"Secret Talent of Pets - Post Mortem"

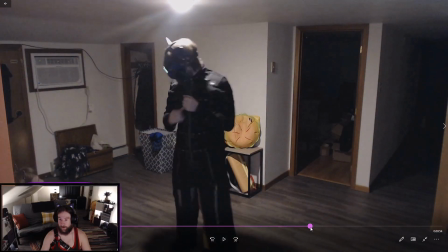784s
So this is the original. This is what it was going to be if I didn't have time
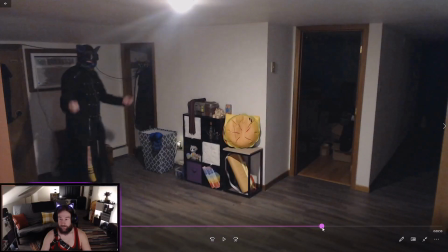791s
to actually put in all of the effects, like those last minute touches.
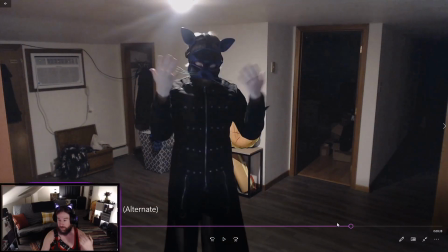800s
So you don't have that lighting effect, which this was my original plan. When I had the final draft, this is what it looked like. And I showed it to a couple friends, and one of them said, this section,
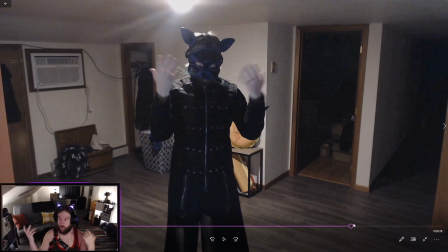818s
there's just no effects or anything. You should do something with that. And I was like, well, the entire reason is because I didn't want it to be really flashy. I wanted it to be focused on this feeling, this acting.
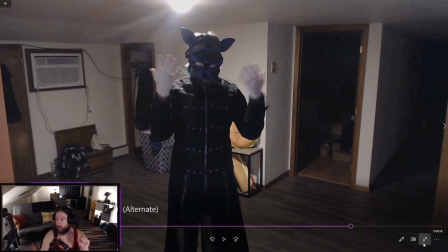838s
And so then I was like, well, maybe I can cut myself out, and I'll get into the specifics of how that process went.
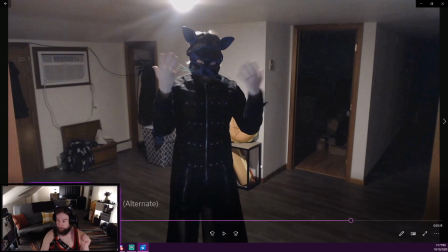846s
But the
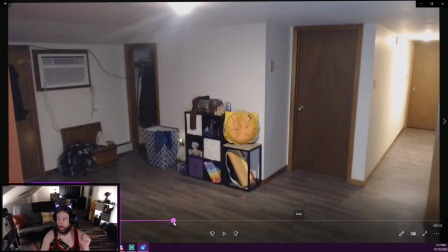851s
first segment that I shot was this scene 2, I call it, the chase. This is the first segment.
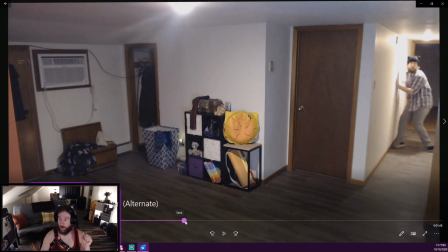864s
This whole bit where I'm running in and out of doors.
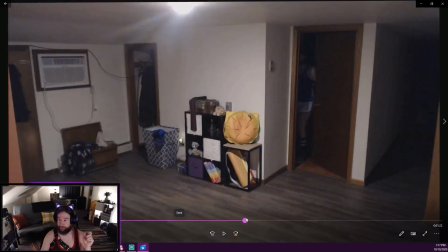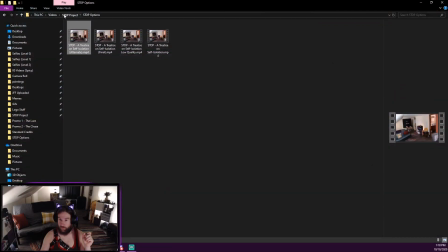872s
I wonder, do I have...
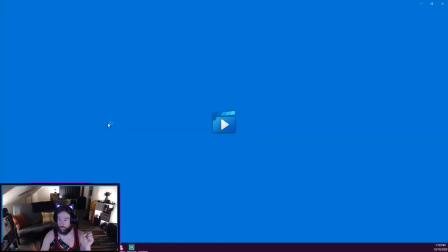878s
Is this an older version of it?
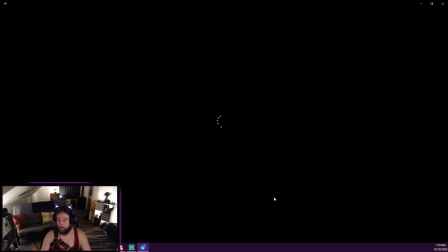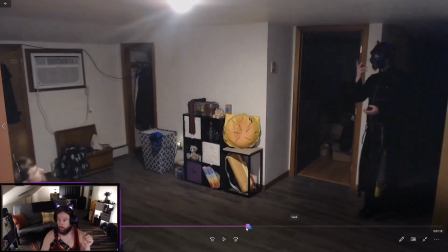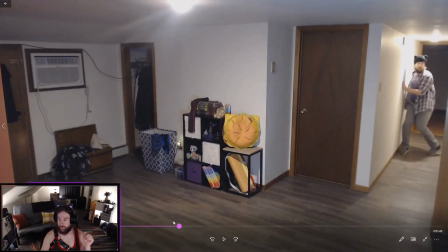890s
Yes. So this is an older version.
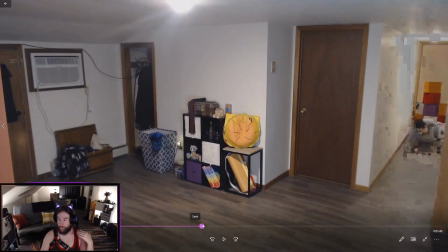892s
So essentially, like, my original vision ended up being this.
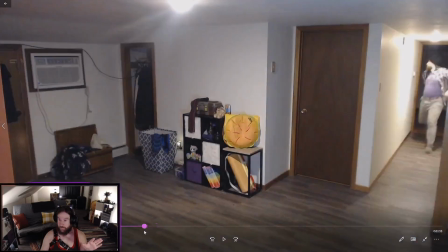900s
Like, I'm running in and out of doors,
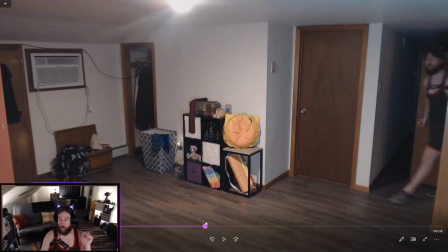905s
and I had planned which doors to go in and out of, the timing for them,
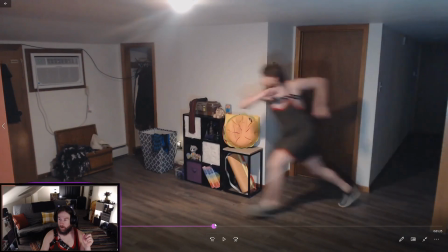912s
and all that stuff.
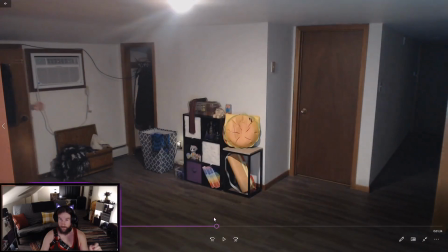915s
But some segments I had to cut because there just was no physical way for me to run from one door to another in time, to open one door, leave it, and get into another
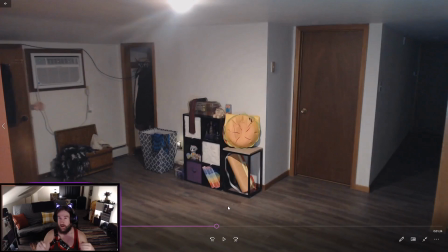928s
get into the door and then close it, because for this section, I didn't want there to be multiple versions of me on the screen. I just wanted it to be one at a time. Up until that soliloquy, in which I have 2 versions.
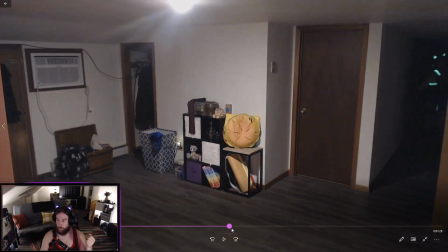947s
And so
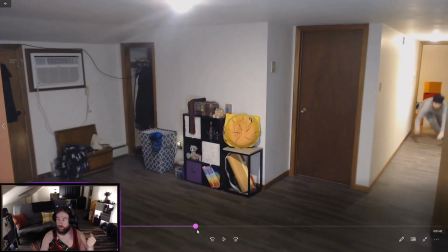951s
this section was originally written to be just running straight at the camera, and then the door opens and blocks me.
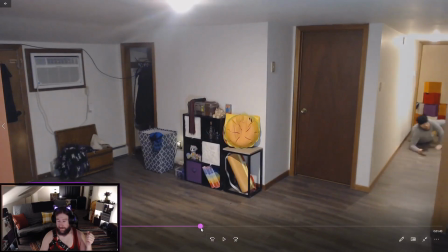962s
But I was finding the timing really hard to get down, so I was like, well, what if I just fall and crawl?
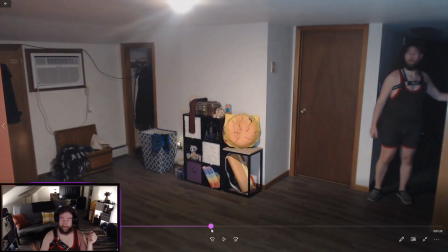968s
And that's what I did. That's what I ended up doing.
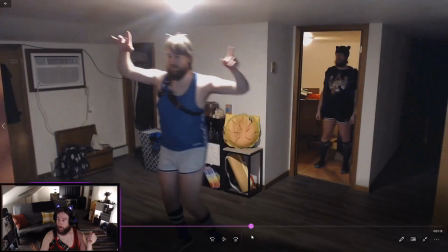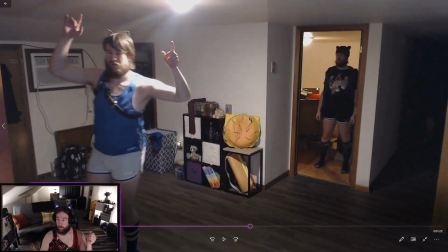976s
This bit was not part of the original. This just kind of came to me while I was editing, being like, I want something a little bit more going on here. And I'm like, well, there's this repetition in a chorus, so why not do something where I like bring back some of those earlier personas.
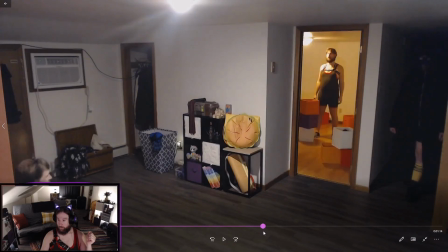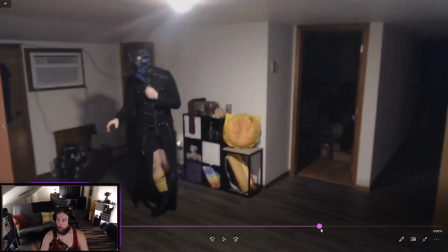1003s
And so that's what that's all about. Let's see. Does this do...
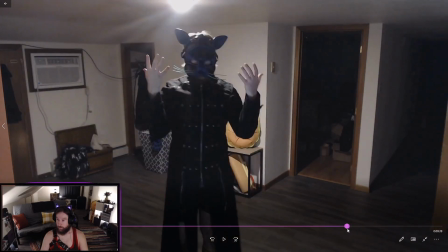1010s
Yeah. So...
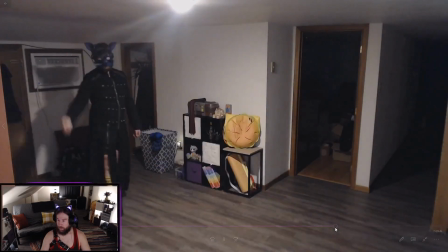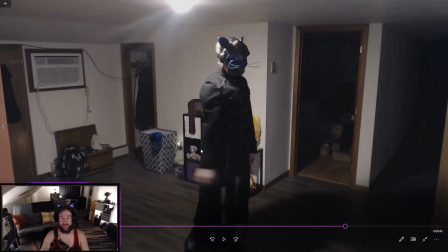1020s
So, as you can see, that section was boring.